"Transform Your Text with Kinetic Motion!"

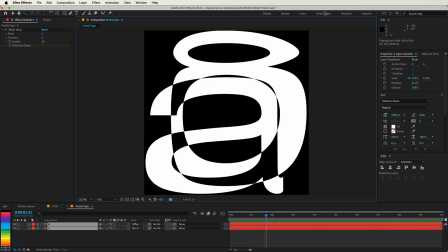(0:00)
Have you ever been captivated by text animations that seem to dance and flow seamlessly? What if you could create that mesmerizing effect yourself?
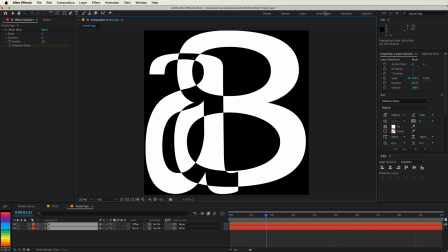(0:07)
In today's tutorial, I'm going to show you how to design and animate stunning kinetic typography using Adobe After Effects.
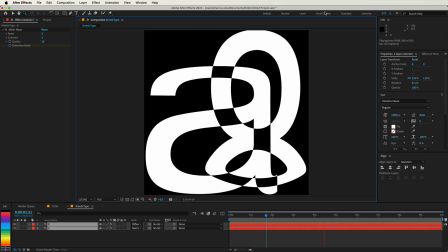(0:14)
By the end, you'll have the skills to bring your text to life in ways you never thought possible.
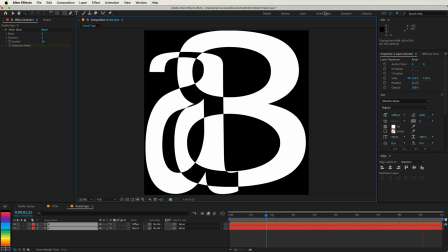(0:18)
But before we dive in, let me share the inspiration behind this concept and how it all started.
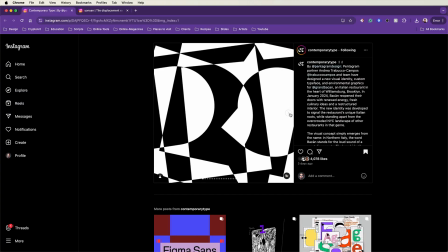(0:23)
Recently, I came across an incredible type motion project by Pentagram Design for GrabBacan Cafe.
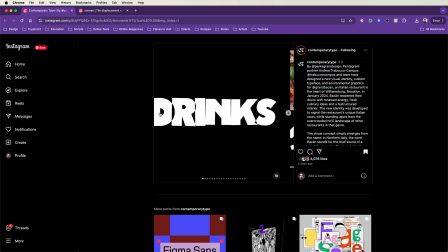(0:29)
They scaled up letters so they overlapped, using blending modes to create an inverted color effect, where the letters intersected.
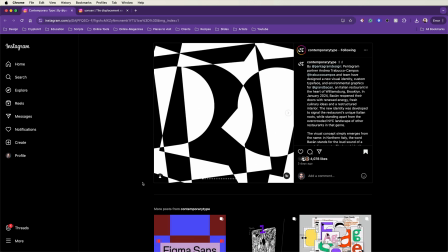(0:36)
The simplicity and elegance were breathtaking. It's a perfect example of less being more.
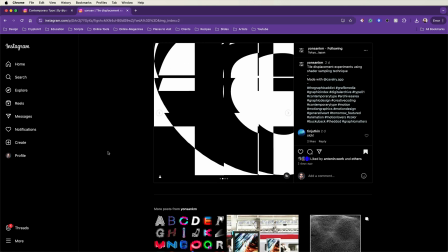(0:42)
Then, I stumbled upon YonSankm's experiments with Cavalry.
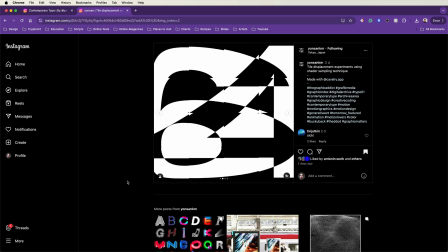(0:45)
They took it a step further by adding organic distortions to the overlapping letters and numbers, resulting in a fluid and dynamic motion that's simply mesmerizing.
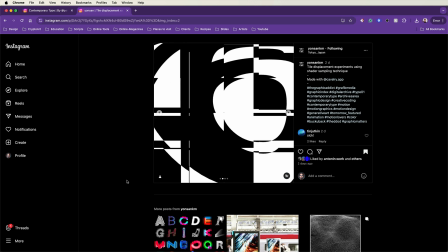(0:54)
These pieces sparked a thought. This is so cool, I have to create a tutorial on this.
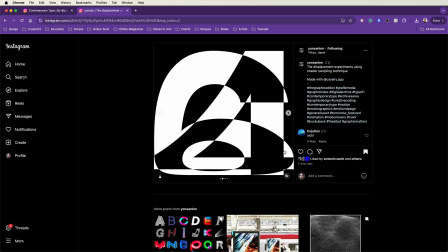(0:59)
And that's precisely what we're going to do today. Ready to get started? First things first, let's set up our workspace in After Effects.
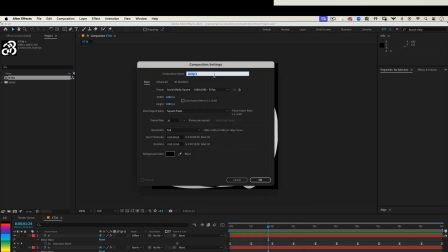(1:07)
Go ahead and create a new composition. We'll name it Kinetic Type. Set the width and height to 1080 by 1080 pixels, perfect for social media platforms like Instagram. Choose a frame rate of 30 frames per second and a duration of 10 seconds.
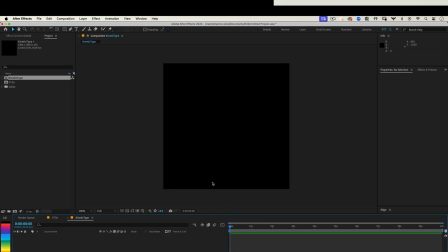(1:21)
Click OK, and we're all set. Now, select the Type tool from the toolbar.
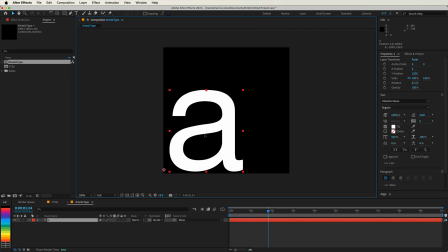(1:26)
Type your first letter. Make it bold and sizable so it stands out. Position this layer in the bottom left corner of your composition.
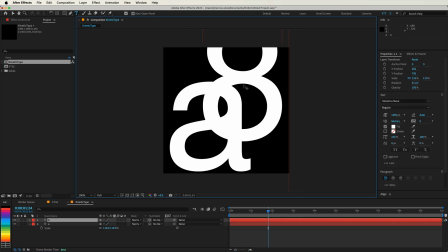(1:34)
Next, duplicate this text layer by pressing Ctrl+D, Windows, or Command+D, Mac.
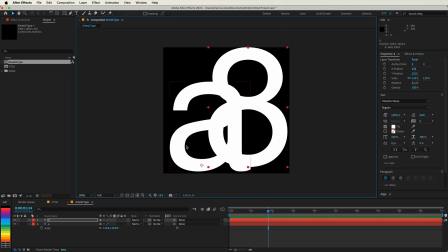(1:42)
Change the text to a different character, perhaps a number or another letter that complements the first. Move this new layer to the top right corner. With the top text layer selected, change its blending mode to Difference.
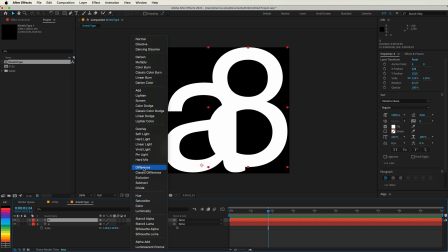(1:53)
If you don't see the blending mode options, press F4 to toggle the switches. Notice how the overlapping areas create an inverted color effect.
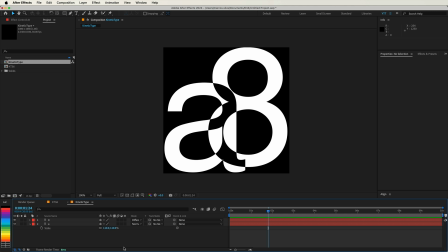(2:02)
This happens because the difference blending mode compares the color information of the selected layer with the layers beneath it, and inverts the colors based on the differences. It's a fantastic way to achieve a high contrast, edgy look. Now that we have our visual style set up, let's bring these letters to life with animation.
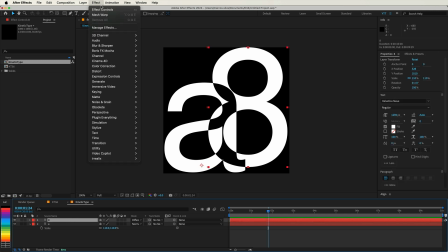(2:21)
Select the top text layer and go to Effect, Distort, and select Mesh Warp. The Mesh Warp effect allows us to manipulate a grid of control points to create flexible, curved distortions. You'll see a mesh overlay on your text, divided into rows and columns. Before we start animating, let's adjust the mesh settings.
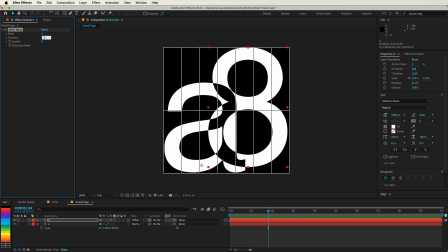(2:39)
Set both the number of rows and columns to 2. This simplifies the grid, making it easier to work with. Increase the quality setting to 10 to ensure smooth distortions. Click the stopwatch icon next to Distortion Mesh to create a keyframe at the beginning of your timeline.
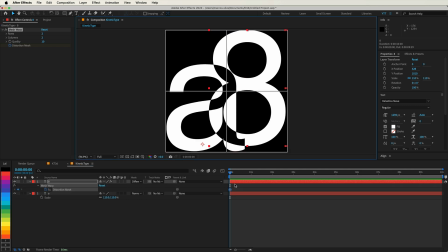(2:55)
This records the initial state of your mesh. Move the playhead to the 1 second mark. Now select a few of the mesh points and gently drag them to create a subtle distortion.
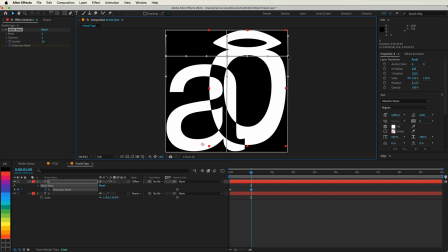(3:05)
Don't be afraid to experiment here, the goal is to create organic movement.
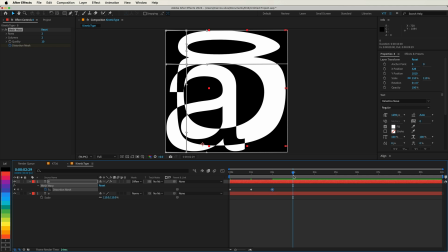(3:09)
Continue this process every second or so along the timeline, adjusting different points each time to keep the motion fluid and dynamic.
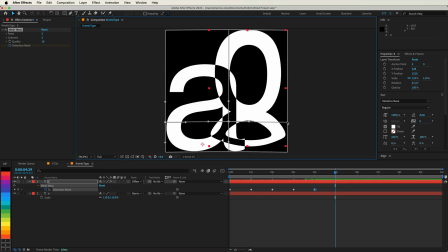(3:16)
Remember, variety is key to maintaining visual interest. To make the animation loop seamlessly, ensure that the final keyframe matches the initial state.
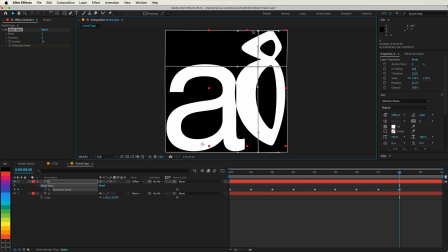(3:25)
You can do this by copying the first keyframe and pasting it at the end of your timeline.
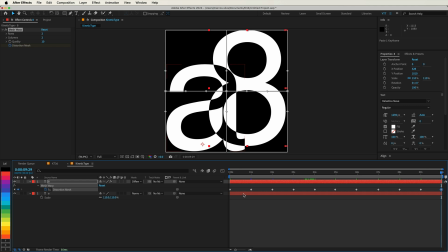(3:30)
With the first text layer animated, let's apply the same process to the second layer.
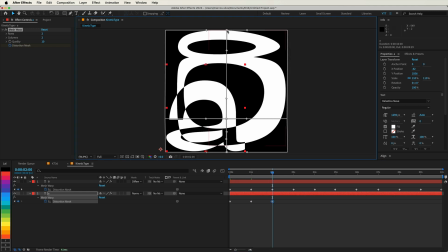(3:34)
Select the bottom text layer, add the Mesh Warp effect, adjust the rows and columns to 2, and increase the quality to 10.
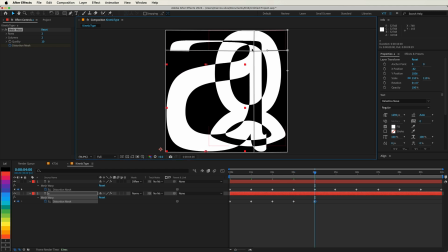(3:42)
Animate this layer in the same way, but consider moving the mesh points differently to create a unique distortion pattern.
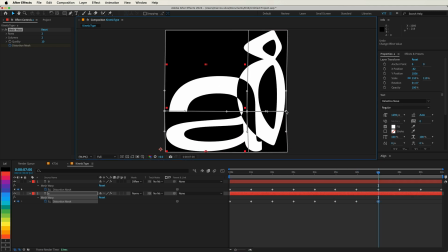(3:48)
This variation enhances the interaction between the two layers. Now that we've set up our keyframes, let's refine the animation for smoother motion.
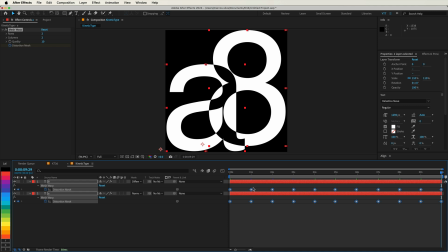(3:56)
Select all the keyframes on both text layers. Right-click on any of them and choose Keyframe Assistant, Easy Ease.
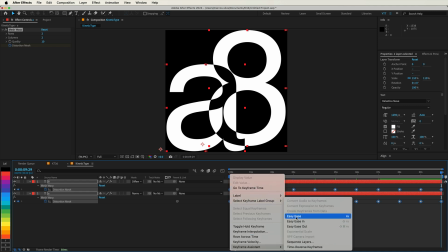(4:03)
This adjusts the speed of the animations, making them more natural.